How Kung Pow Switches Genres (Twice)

What do you get when you cross an owl with a bungee cord?
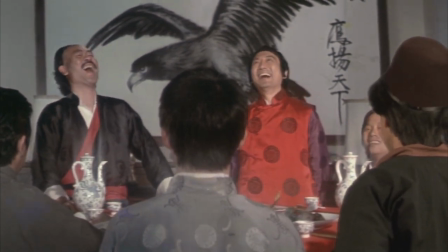(0:07) My ass. Nya! Ha ha! Ha ha! Enough!
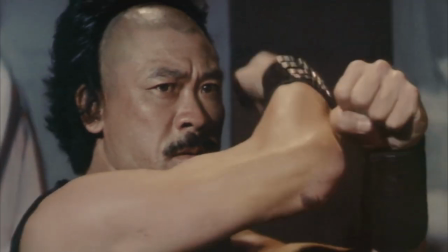(0:13)
At around the end of Kung Pao, the chosen one flips a shuriken.
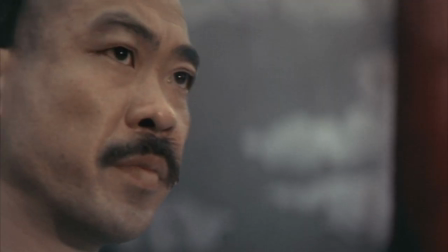(0:21)
It's also the moment the story flips genres. Let's jump back for a second.
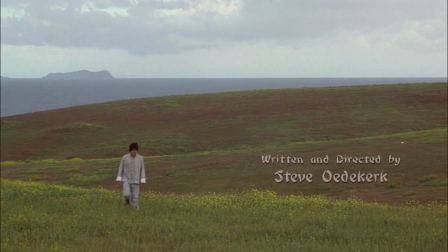(0:31)
The first act of the story makes us believe that we are about to watch a kung fu parody.
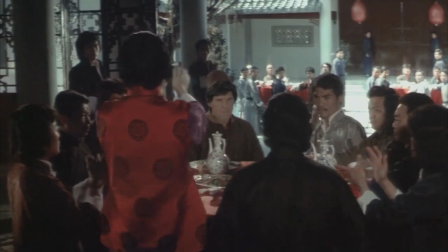(0:35)
We have a thought-provoking setting, a large cast of colorful characters, and a charismatic hero to defeat the evil villain.
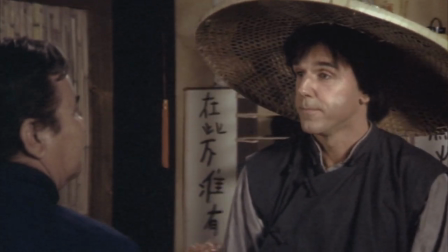(0:42)
Visually, the movie looks absolutely nuts.
That's a lot of nuts!
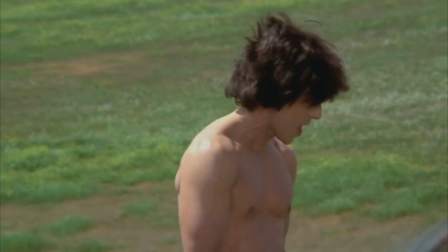(0:46)
It saturizes the tropes of the genre, and it's signaling to us that it's going to take these familiar genre elements and make them as big and splashy as possible.
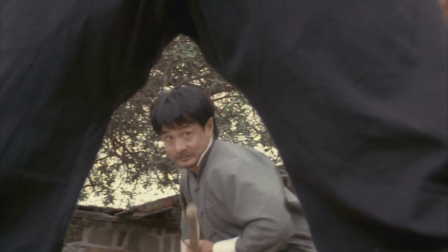(0:55)
We think we have a good grasp on the kinds of twists this story will take, but then...
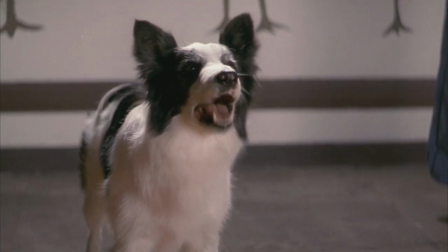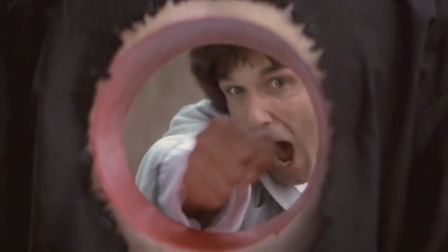(1:07) What in God's name is that thing?
Writer-director and actor Steve Udderkirk throws a curved punch that we weren't expecting.
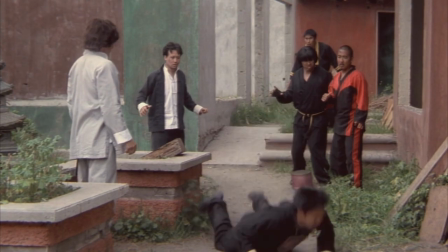(1:16)
He convinces us that we already know the answer to how our protagonist beats Betty. An extended expository dialogue tells us exactly what Betty's weakness is.
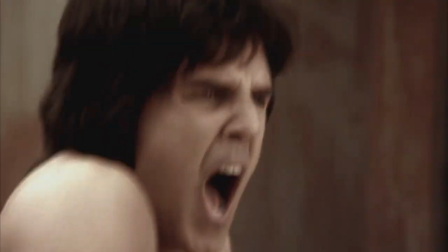(1:25)
It's at this moment that the movie ceases to be a kung fu parody and instead follows the structure of a different genre.
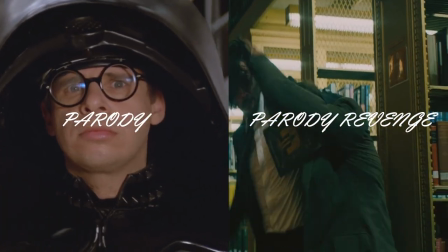(1:31)
Parody revenge stories. Now I know those sort of sound like the same genre, and yes,
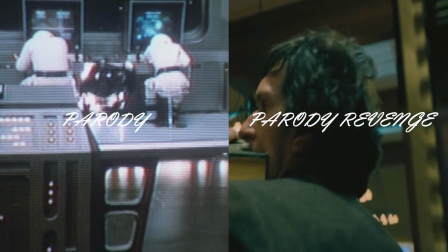(1:36)
parody revenge stories are subgenre of parody but even though they have the same subject matter you're going to think of them as
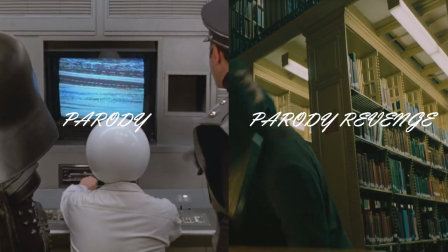(1:42)
different genres in this video because they differ on two points they have different protagonists and as a result
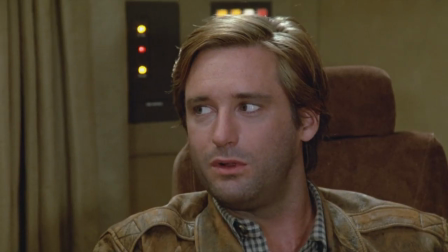(1:48)
they have different story structures in parody the main character is obviously the protagonist
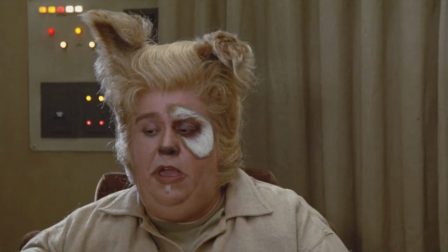(1:53)
and we see the events from their perspective there are three major beats to
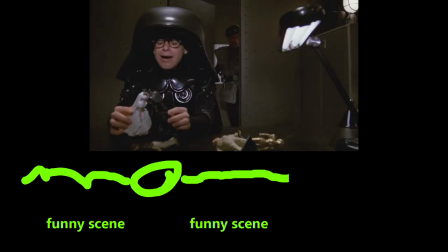(1:58)
the story funny scene then funny scene and another funny scene
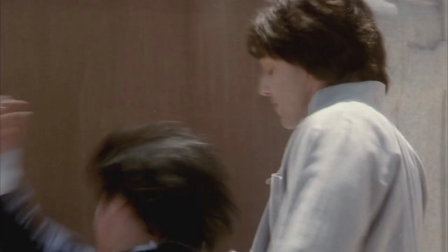(2:03)
this This formula has been done so many times and audiences have become so familiar with
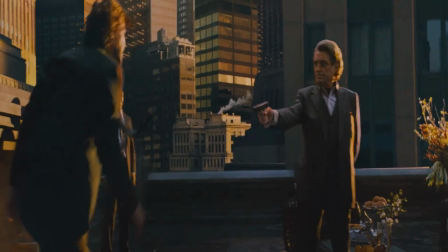(2:07)
it that the parody movie genre is anything but funny. Parody Revenge Story on the other hand is different because it is not funny and we follow through the characters.
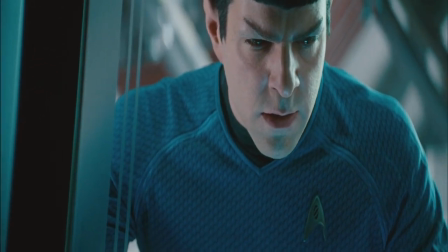(2:17)
A good example for this would be Star Trek Into Darkness,
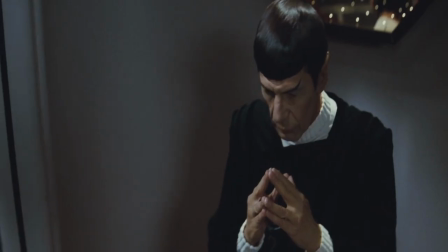(2:20)
a motion picture that flips Spock's character from a calm, logical, stoic personality to a complete animal.
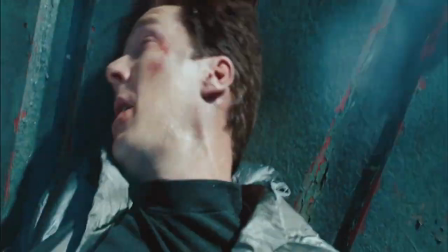(2:27) Oh my god.
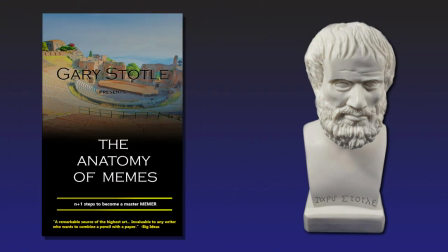(2:28)
In one of his lectures Gary Starlow, writer of the anatomy of memes, makes a distinct The distinction of the two genres as such, parodies are funny.
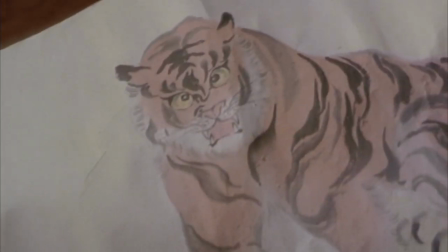(2:37)
Okay, so now that we got our building blocks for each genre, let's see how Kung Pao combines them together.
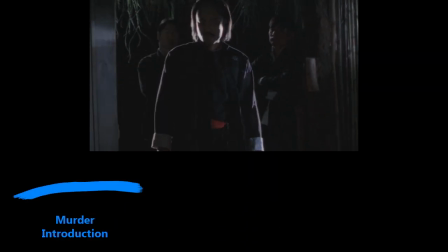(2:42)
We start with the murder of the Chosen Ones family, while introducing our main characters.
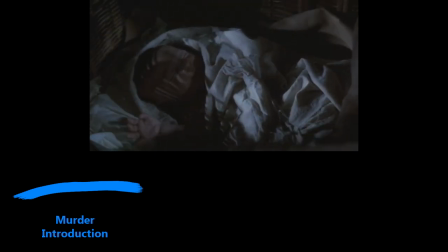(2:47)
Usually this is separate, but Udderkirk brilliantly combined these two acts into one. He uses this traumatic event to malivate flashbacks so we can see both visually and narrative-wise what is happening on the screen.
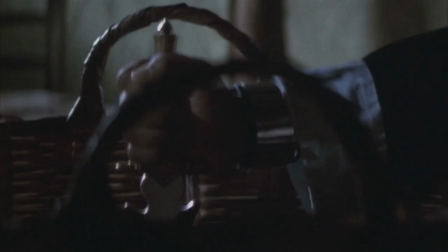(2:59)
The Chosen One's past could have been revealed in the middle of the movie, but by putting it right at the beginning, Ulliker gets us through all of this in five minutes.
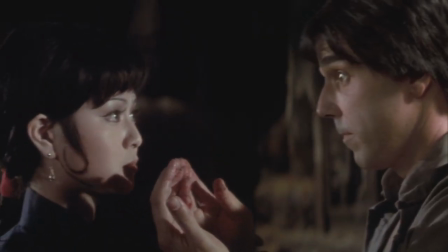(3:08)
It might prove difficult to arrive to this conclusion, given the number of various themes the movie builds itself on,
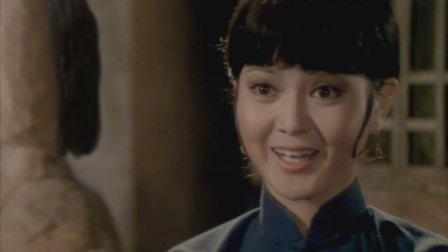(3:14)
but I evolved as a critic, so I know what I'm talking about. Around the 20 minute mark, our antagonist makes a decision.
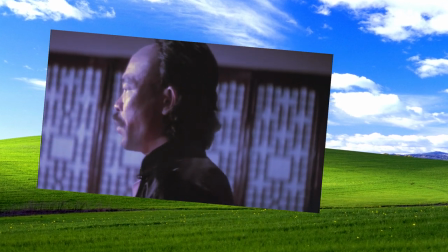(3:21) From this day forward, you will all refer to me by the name Betty.
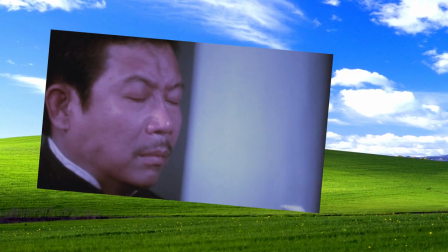(3:29)
He changes his name from Master Payne to Betty. However, things went south after the following reaction.
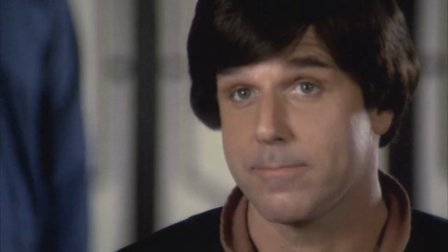(3:35) But isn't Betty a woman's name?
The Chosen One decides to show his transphobia to the audience.
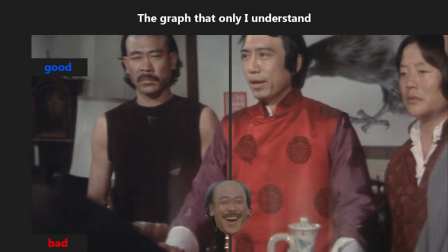(3:43)
This moment elevates our evil antagonist to be a more sympathetic villain because Betty's views are being challenged.
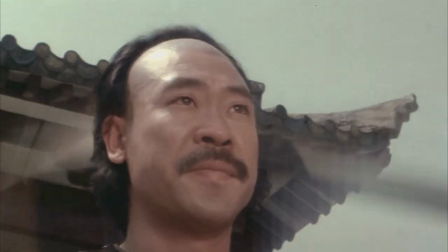(3:54)
At this point we are rooting for both characters to succeed and thus we continue with Act 2,
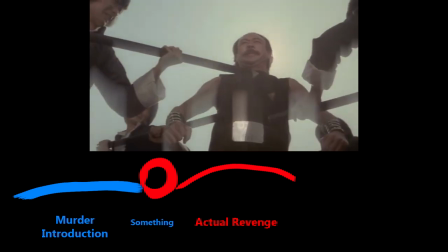(3:59)
the actual revenge that takes place in the middle of the parody revenge stories.